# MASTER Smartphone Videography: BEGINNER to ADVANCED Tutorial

Whether we set our camera to shoot 4K or 1080p, the dynamic range of our camera sensor is going to have a big effect on how well it performs in different light conditions.
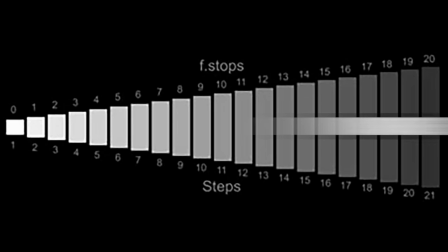11:59 A sensor's dynamic range dictates how well it can deal with different levels of light in the same frame.
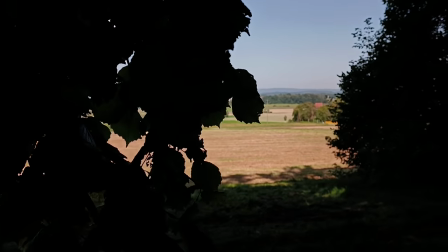12:05 You'll notice this in bright daylight, where the bright areas are much brighter than the shadowy areas of the image.
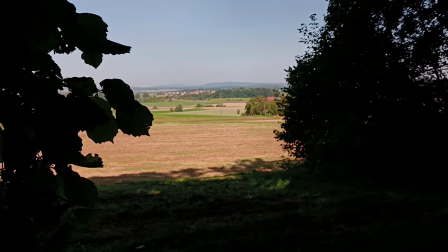12:12 High contrast. Although they're getting better,
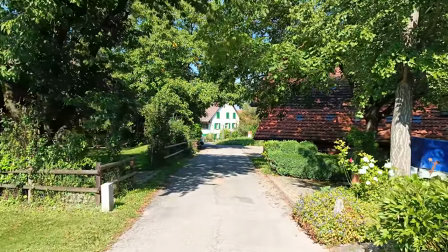12:14 smartphone camera sensors generally have less dynamic range than devices with bigger sensors like mirrorless or dslr
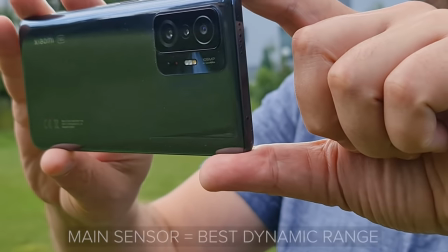12:22 cameras in most smartphones the main sensor has the best dynamic range and is therefore
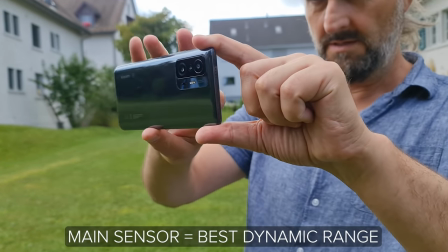12:27 most able to cope with low and high levels of light so this is something to think about if
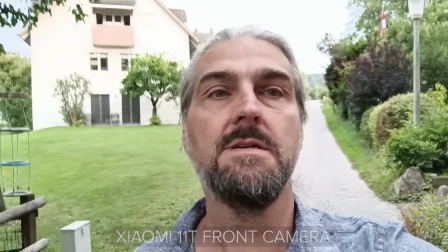12:32 you're filming yourself with a front-facing selfie camera it's not your best camera for that reason when i'm filming myself i will always try to use the main camera so whatever camera you use to get more professional looking video you need to understand when and how to control exposure.
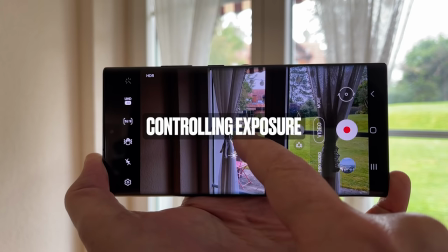12:50 Most smartphones give you the option to lock exposure in the native camera app. So just to be clear when I talk about the native camera app I'm talking about the app that comes with your phone as opposed to a third-party app like Filmic Pro for example.
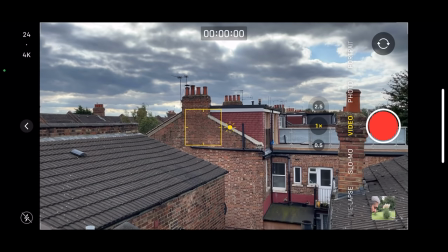13:05 So with both our Samsung phones and iPhones touch the screen and a circle or square appears.
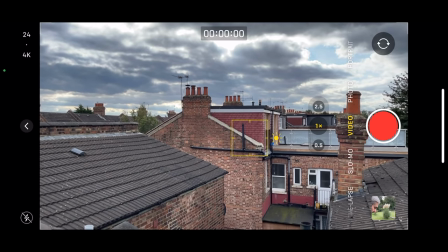13:11 Wherever you place the circle or square the exposure and focus will be set on what you tap on and I think most other camera apps will work the same way too.
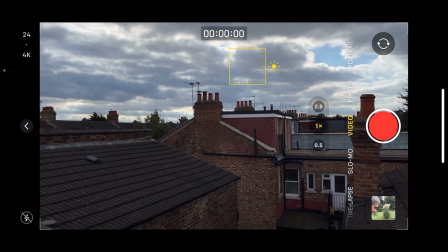13:20 Yeah so in this frame if I tap on the sky the camera will set focus and exposure on the sky.
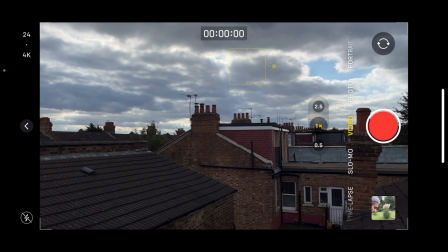13:27 What does that do to the rest of the image? Below the skyline everything goes very dark.
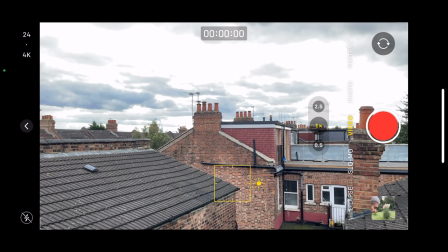13:32 On the other hand when I tap below the skyline the landscape is now much better exposed but the sky starts to blow out and then we lose the information in those white areas. so you can see that setting exposure is a kind of balancing act so our job as videographer is to decide on the best balance however when we leave our camera in auto we're leaving it to make those decisions for us when we set exposure we need to
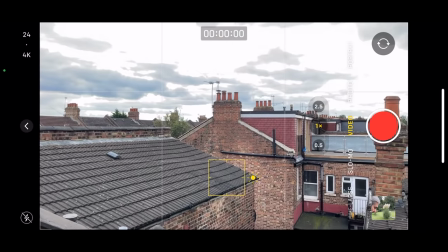13:59 decide what's the most important for the frame we're composing if you want the audience
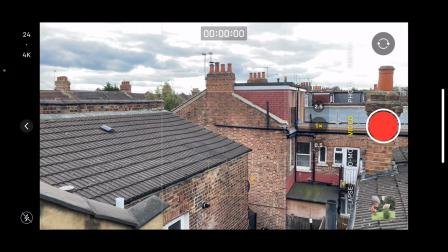14:03 to enjoy a beautiful sky then set exposure on the sky if
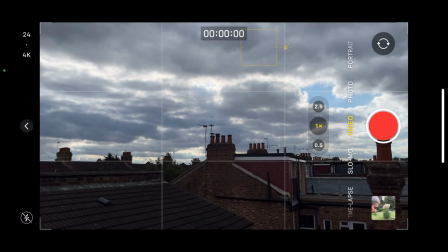14:08 the landscape is more important then expose for that but if we're exposing for the sky i would suggest we make that the dominant element in the frame.
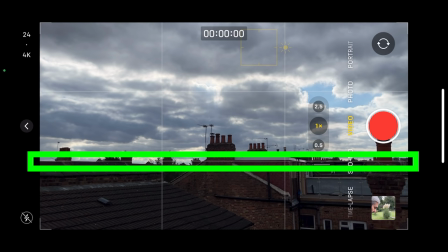14:16 We could then put the skyline on the bottom line of the rule of thirds grid and leave the landscape in silhouette.
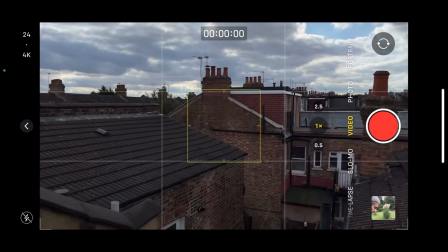14:22 On the other hand if we expose for the landscape then it makes sense to place the skyline on the top line of the grid.
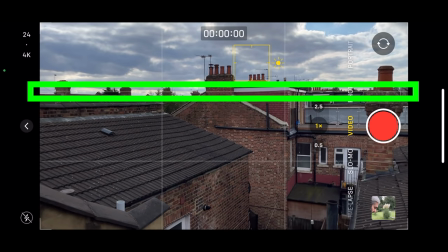14:29 So this is a simple example of how we use framing and exposure together. The framing choices we make inform exposure choices as well as other choices.
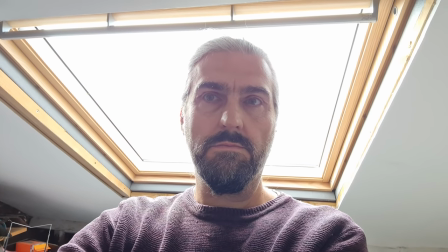14:40 When we're filming a person exposure becomes a bit more tricky. That's because exposing a face correctly is so important.
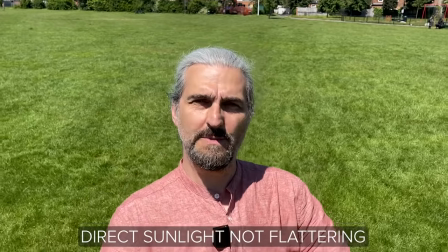14:47 If the lighting is too bright or too harsh, it can look unflattering.
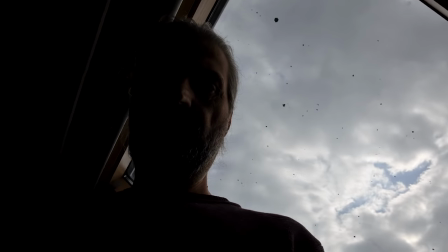14:51 Alternatively, if the light is too dark, the audience will feel uncomfortable if they can't see the subject's face clearly.
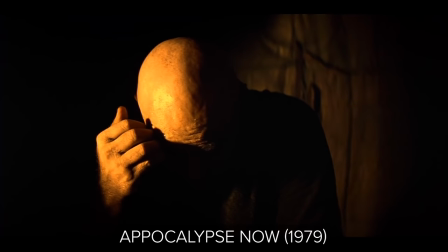14:58 As well, having a darkly lit face can imply the person is sinister in some way.
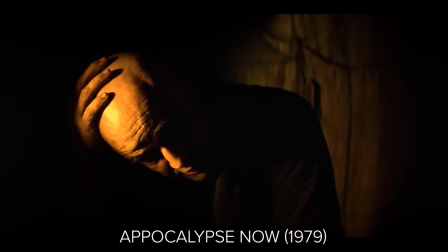15:03 In movies, when we want to imply a person has dark thoughts, we often use a darkly lit or silhouetted face.
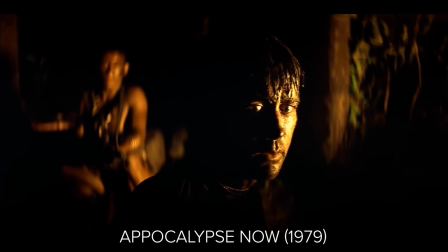15:10 So unless you're using dark lighting for dramatic purposes, you'll want a nice even light on the subject's face.
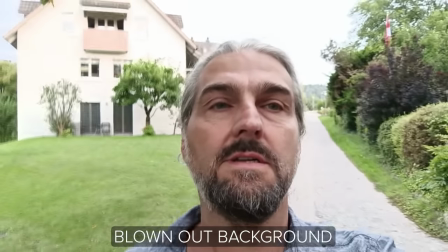15:18 If you have a background which is too bright, when you set exposure correctly on the face, the background can blow out.
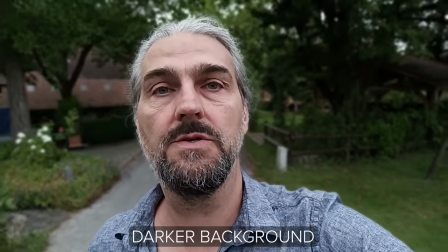15:25 On the other hand, your whole frame will look nicer if you have a less bright background.
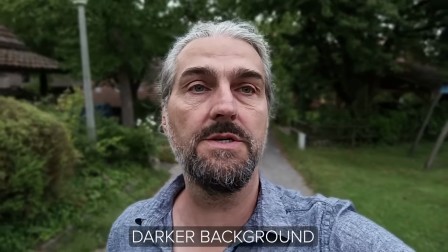15:30 So this can be as simple as turning to face in the opposite direction.